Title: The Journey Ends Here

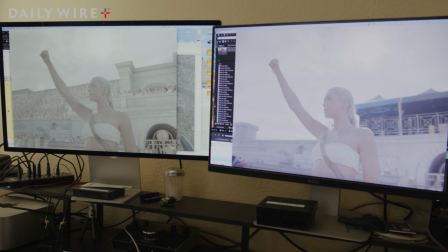4:13 It's a journey to get to all of the added people and the added elements.
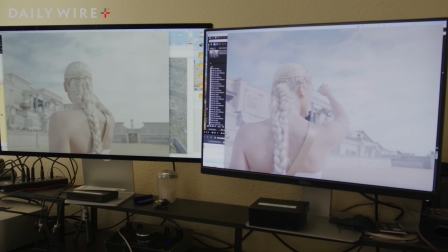4:19 By the time all of the different talents get involved, and when you see it, the magic comes together.
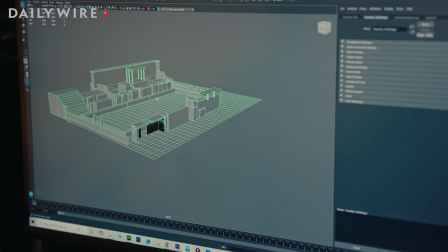4:26 Just love doing what I do, the creating from nothing.
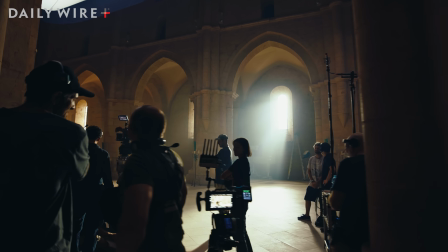4:33 Of course, the most remarkable location in our series is Inasavalak. We shot in the Fisherman's Bastion in Budapest, Hungary.
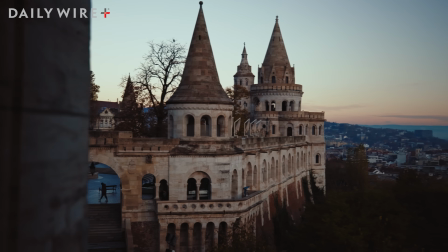4:41 It is beautiful. This place is unreal. Now we needed to create a model of what that city would look like from afar. Fisherman's Bastion, compared to even Inasavalak, is small. So I had to take all that stuff, expand it, make it bigger, take out all the modern stuff that was there and fill that in with ancient stuff. That's what we're trying to create with our model of Venice Avalanche. The essence of everything that we actually see when we're shooting those shots, but also takes them to a place that doesn't just feel like Hungarian architecture, but something more exotic.
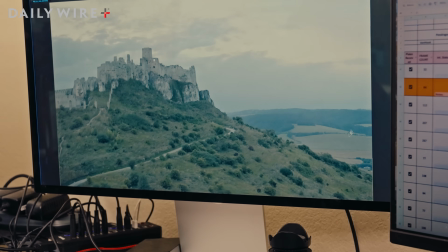5:12 You can see this is what production shot on the day.
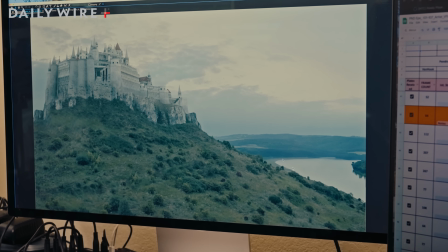5:15 And then we went in and added this river and took out the road and put our castle in.
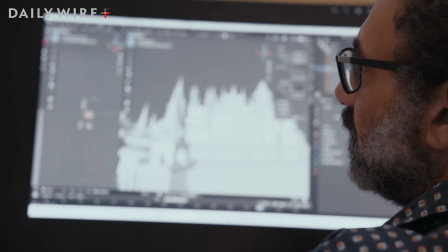5:22 It is fun to sort of reimagine the world as it used to be.
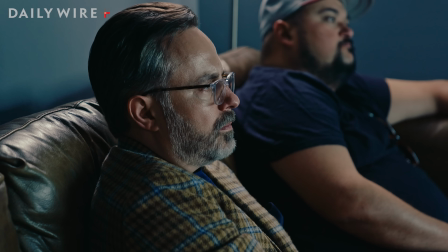5:29 Making any project is incredibly difficult. When the story of Pendragon is written, the biggest battle that we faced was actually incredibly small, and it's Merlin's freaking eyes. Lawhead wrote in his book that Merlin has the eyes of a hawk, the eyes of a wolf. They're this golden yellow. Everyone who encounters him reacts to them, so it's not subtle. A thing like that is easy to write and almost impossible to get right on camera.
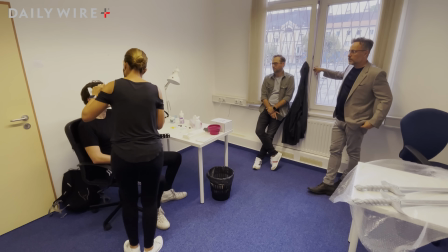5:54 When we were in pre-production, we thought we're gonna make Tom wear contact lenses. Tom put in the contacts and he couldn't wear them.
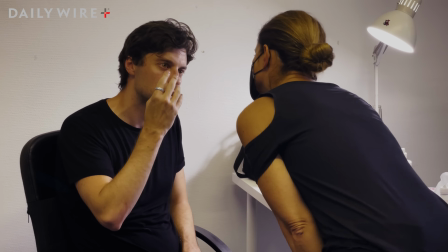6:01 And it was just shy of an allergic reaction. It couldn't have been more of like a divine intervention to our benefit.
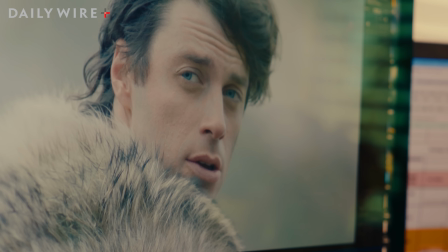6:07 There's over 2,600 shots in this series. It's a lot. And almost half of those contain Merlin's eyes being affected. We spend a lot of time locking down that look. Typically, anything we create is living in the same world as the production photography.
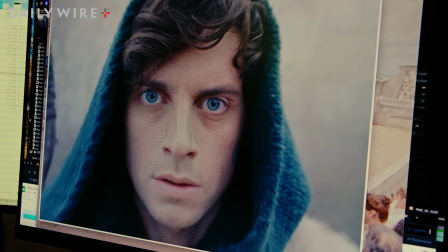6:23 And that way the colorist can just make an overall adjustment and everything goes along for the ride. But in some cases, he wants to just change the eyes, and we didn't change anything else.
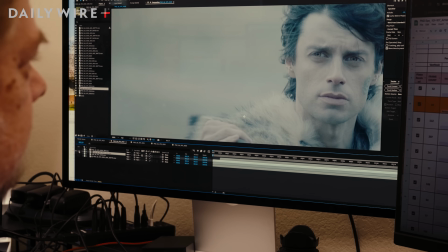6:31 So we actually create a little black and white mat, or a mask, them so that when it gets to the colorist, when it gets to Mark, he can make whatever changes he needs to.
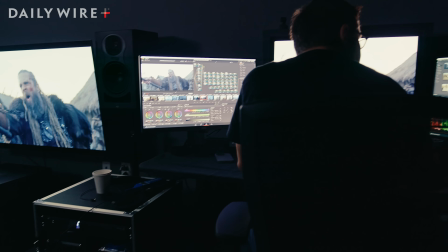6:39 We've got the bulk of the color done, but we're here specifically to talk about Merlin's eyes.
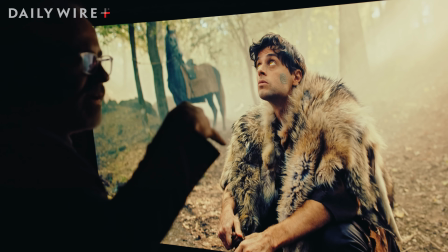6:47 At the beginning of the shot, they're too much like just brown eyes. When he looks up, they're too cartoon orange. When he comes back down, they're great. Jeremy has a very specific idea of how he wants them to appear in each sequence.
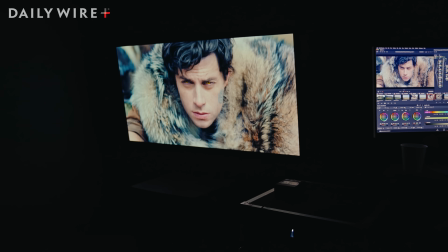7:01 Let's move those eyes away from brown and toward yellow a little bit. I think we were able in almost every shot of the film to subtly adapt the color to the moment.
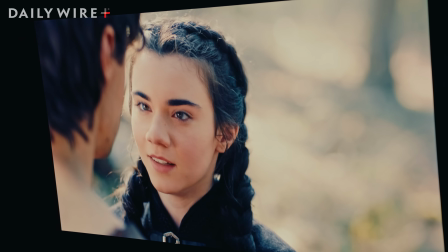7:13 Yes, have it be the first thing that a character would notice, but always have him feel like a human, always draw you into Tom's performance.
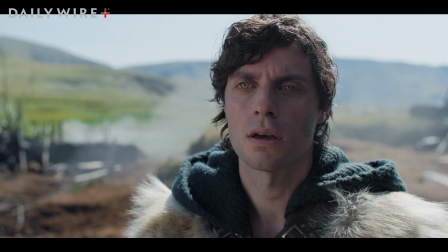7:20 Merlin Emrys has returned to the land of the living.
We're really getting close, and we're getting down to the wire of delivery.
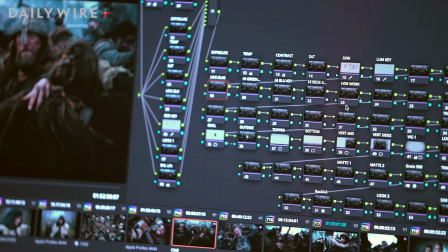7:30 In this case, I had a really clear vision of how I wanted the film to be colored, and that's to say, I wanted it to be colorful.
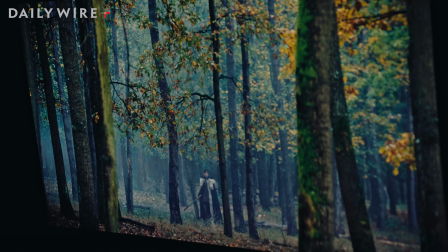7:38 We need to bring him out of that shot a little bit. He's fading into the milk of the haze. Let's start with bright.
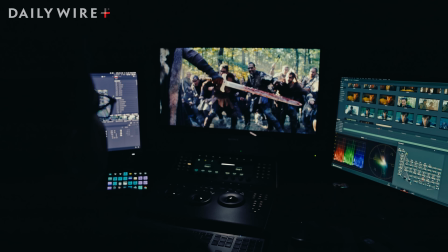7:44 Yeah, pretty badass. It's the fine-tuned tweaking, because it's 99% there, but the 1% to get it to 100 is just those little touches.
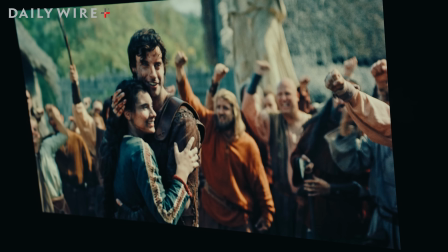7:55 Might be able to vignette a little more and bring our eye to them. Your eye's always going to want to move away from what's dark.
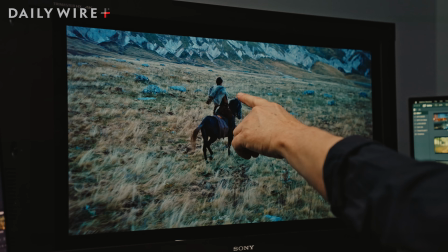8:02 It just naturally does that. And your eye will always find the brightest point. And so your eye will go where we want it to go when you add a little vignette.
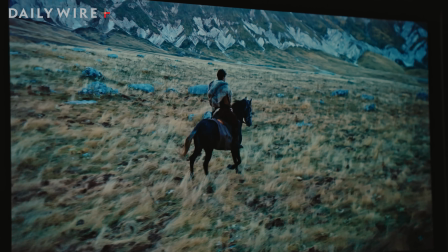8:09 Tasteful vignette. A little here, a little there, does wonders. And that's where we're at, is that fine-tuned tweaking to where it's ready to ship.
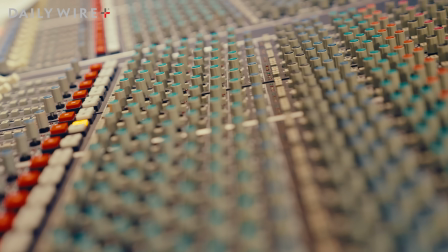8:19 50% of your experience watching a movie is sound.